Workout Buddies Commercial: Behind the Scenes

Anytime you're dealing with a 30-second or 60-second spot where you've got a very specific time that you have to work with,
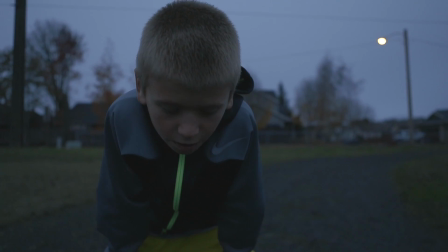you can storyboard, or what we like to do is take out and actually do a mock shoot. So what I did is I took my son and his buddy over to the school, and I said, hey, let's shoot this.
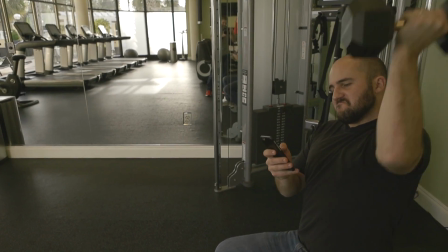We would try to frame up shots the way we had kind of talked about them.
Look up and look sad.
We were on the road at a hotel, and we went to the weight room at the hotel and started framing up shots and seeing what things would look like when you got into the car,
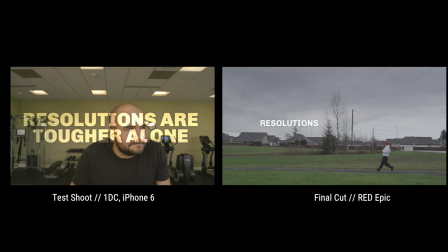how long it would take for certain actions to happen. And what that does is, it, number one, gives you some context for how it's going to look based on the shot before it and the shot after it.
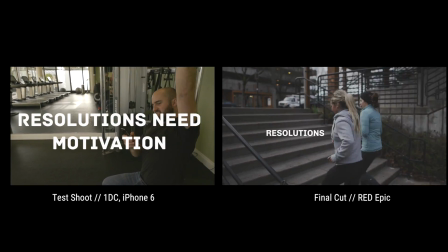It also gives you ideas on like, oh my gosh, we could do this, or you know what, we don't have enough time to do this, or this action needs to happen really quickly, or this would be a great
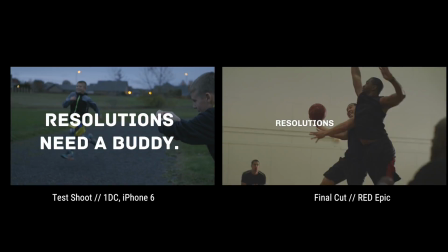transition, let's do that.
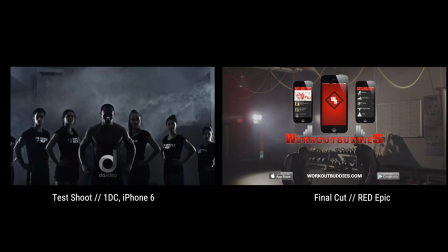For us to be able to take that actual footage, even if it's just raw and real quick with our iPhone or a DSLR or something,
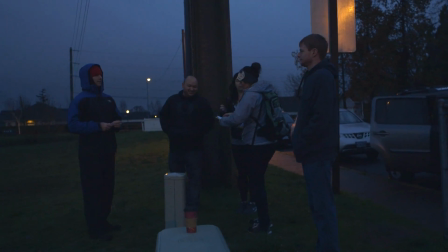and be able to take it into an editing platform and be able to kind of make it work,
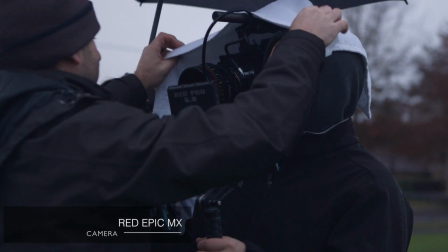to us that's really valuable when we go to actually shoot something.
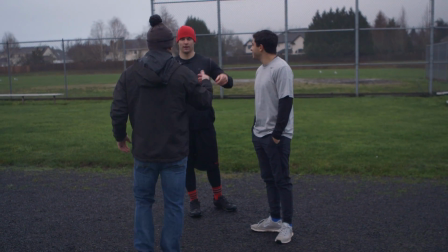The first shot of the first day of production was, I think, 6 a.m. as the sun was coming up. It was outside, it was December, so it was very cold. And it wasn't quite raining, but it was wet outside.
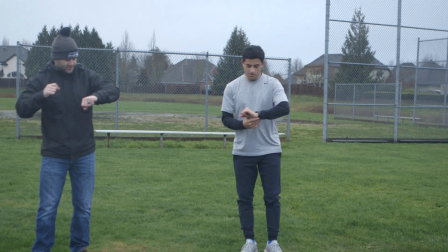We have to think about how we're going to keep people warm, how we're going to keep them dry, how we're going to keep the camera dry.
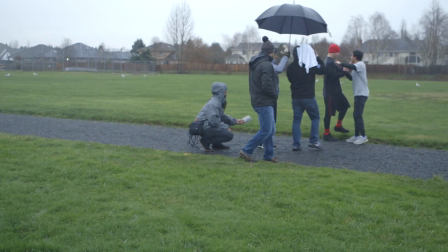Allowing some time in our schedule to be flexible, to account for things that we don't necessarily think of.
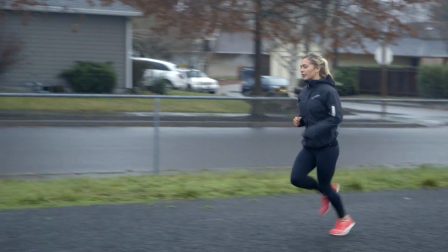It's one thing to say, oh yeah, we'll go shoot at sunup and just get those shots really quickly, but when it's freezing outside and it's raining and you need to ask a couple of guys to sprint all morning,
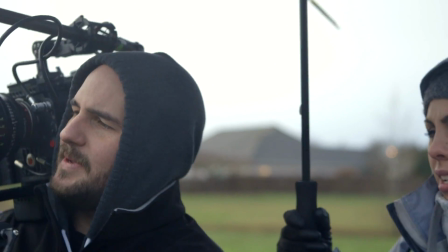you need to allow some time for them to take a break or two.
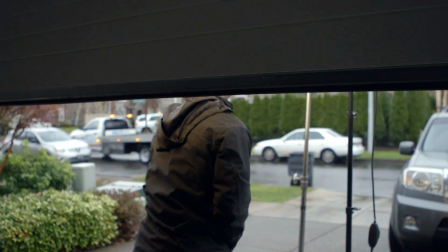So shooting in Oregon is always an adventure, especially November through February.
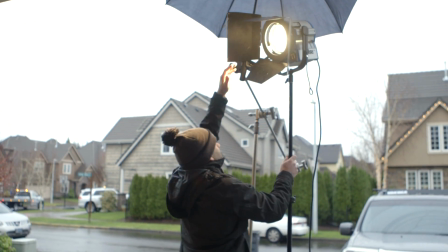You just never know what you're going to get. And this day it was low 40s and raining, and we had to make it look like it was morning.
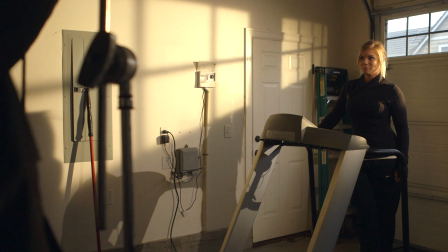And the one way to do that obviously is to make it look like sun's beaming into the garage.
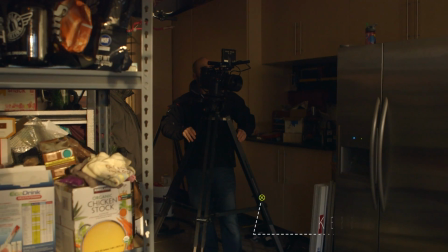We took an RE light, put it outside, had to throw an umbrella over the top of it in order to just keep it dry because it was pouring outside.
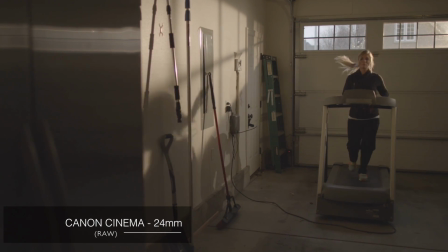But the look we wanted, I think we got. It looks like morning with the sun coming up, and she's very lonely in her garage working out.
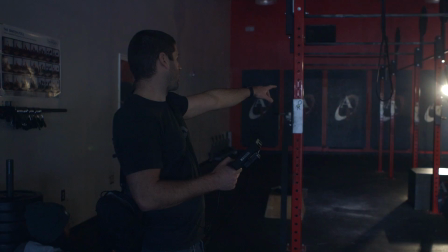I just think it's really fun to be able to take lights and shape the way you use them to make them work for the situation that you want to try to get out of it.
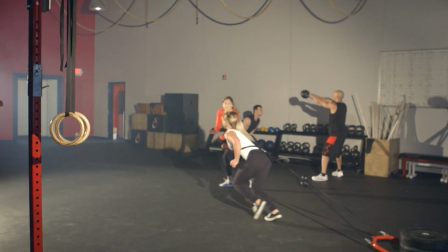We did that very similar when we were at Absolute Fitness to be able to create a little bit of atmosphere.
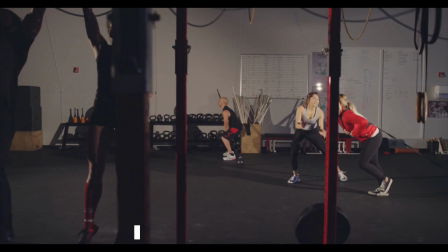We put some fog in the air and then used the lights to kind of create a little bit more drama in our scenes.
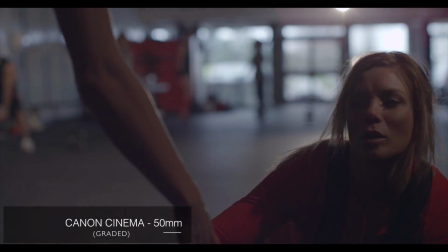We kill all the house lights and then use our lights to shape things the way we want them to be.
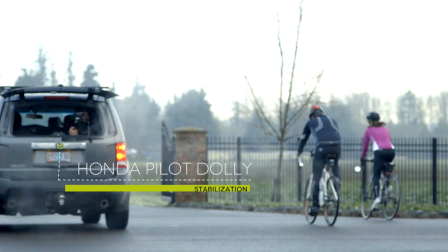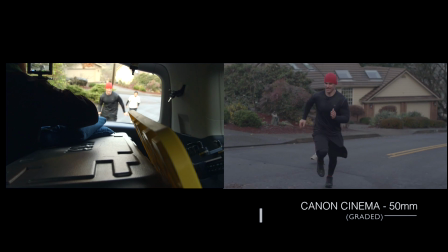When we went over to Romania Hill after we shot the bike scene, those guys that run up the hill twice, they were in the pain cave because that was not an easy hill to run, and we were having them chase the car as fast as they could.
Okay, yeah, more like.
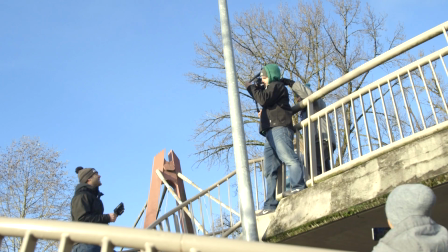And one of the guys at the top of the hill I know expressed as much when he lost his breakfast out at the top, and he was not feeling good.
A couple times back and forth, and he'll just kind of play with the light.
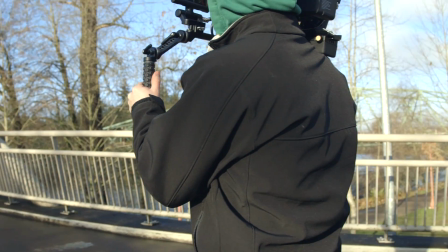As all of our talent did. They put forth 100% and it looked great.
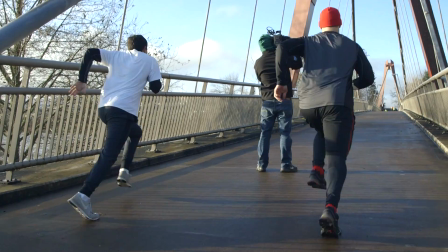We had to capture authentic workouts and people actually working out. We wanted people to actually break a sweat and work hard, but at the same time we had to coach people and direct
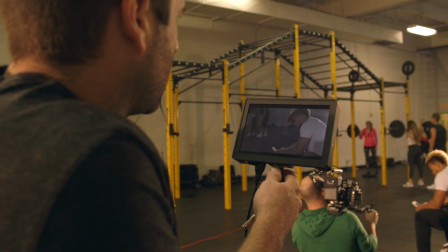non-actors to also be encouraging and uplifting to the people that they were working out with in pretty much every single shot.
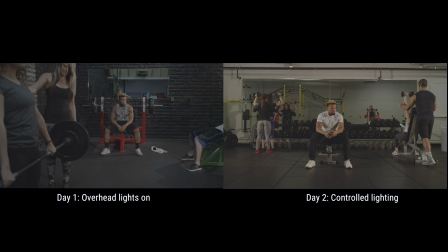Shooting the weightlifting scene right now, and this is the second place that we've shot it.
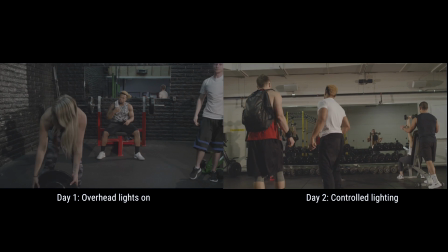And this is our third take. Action.
We couldn't turn the overhead lights off.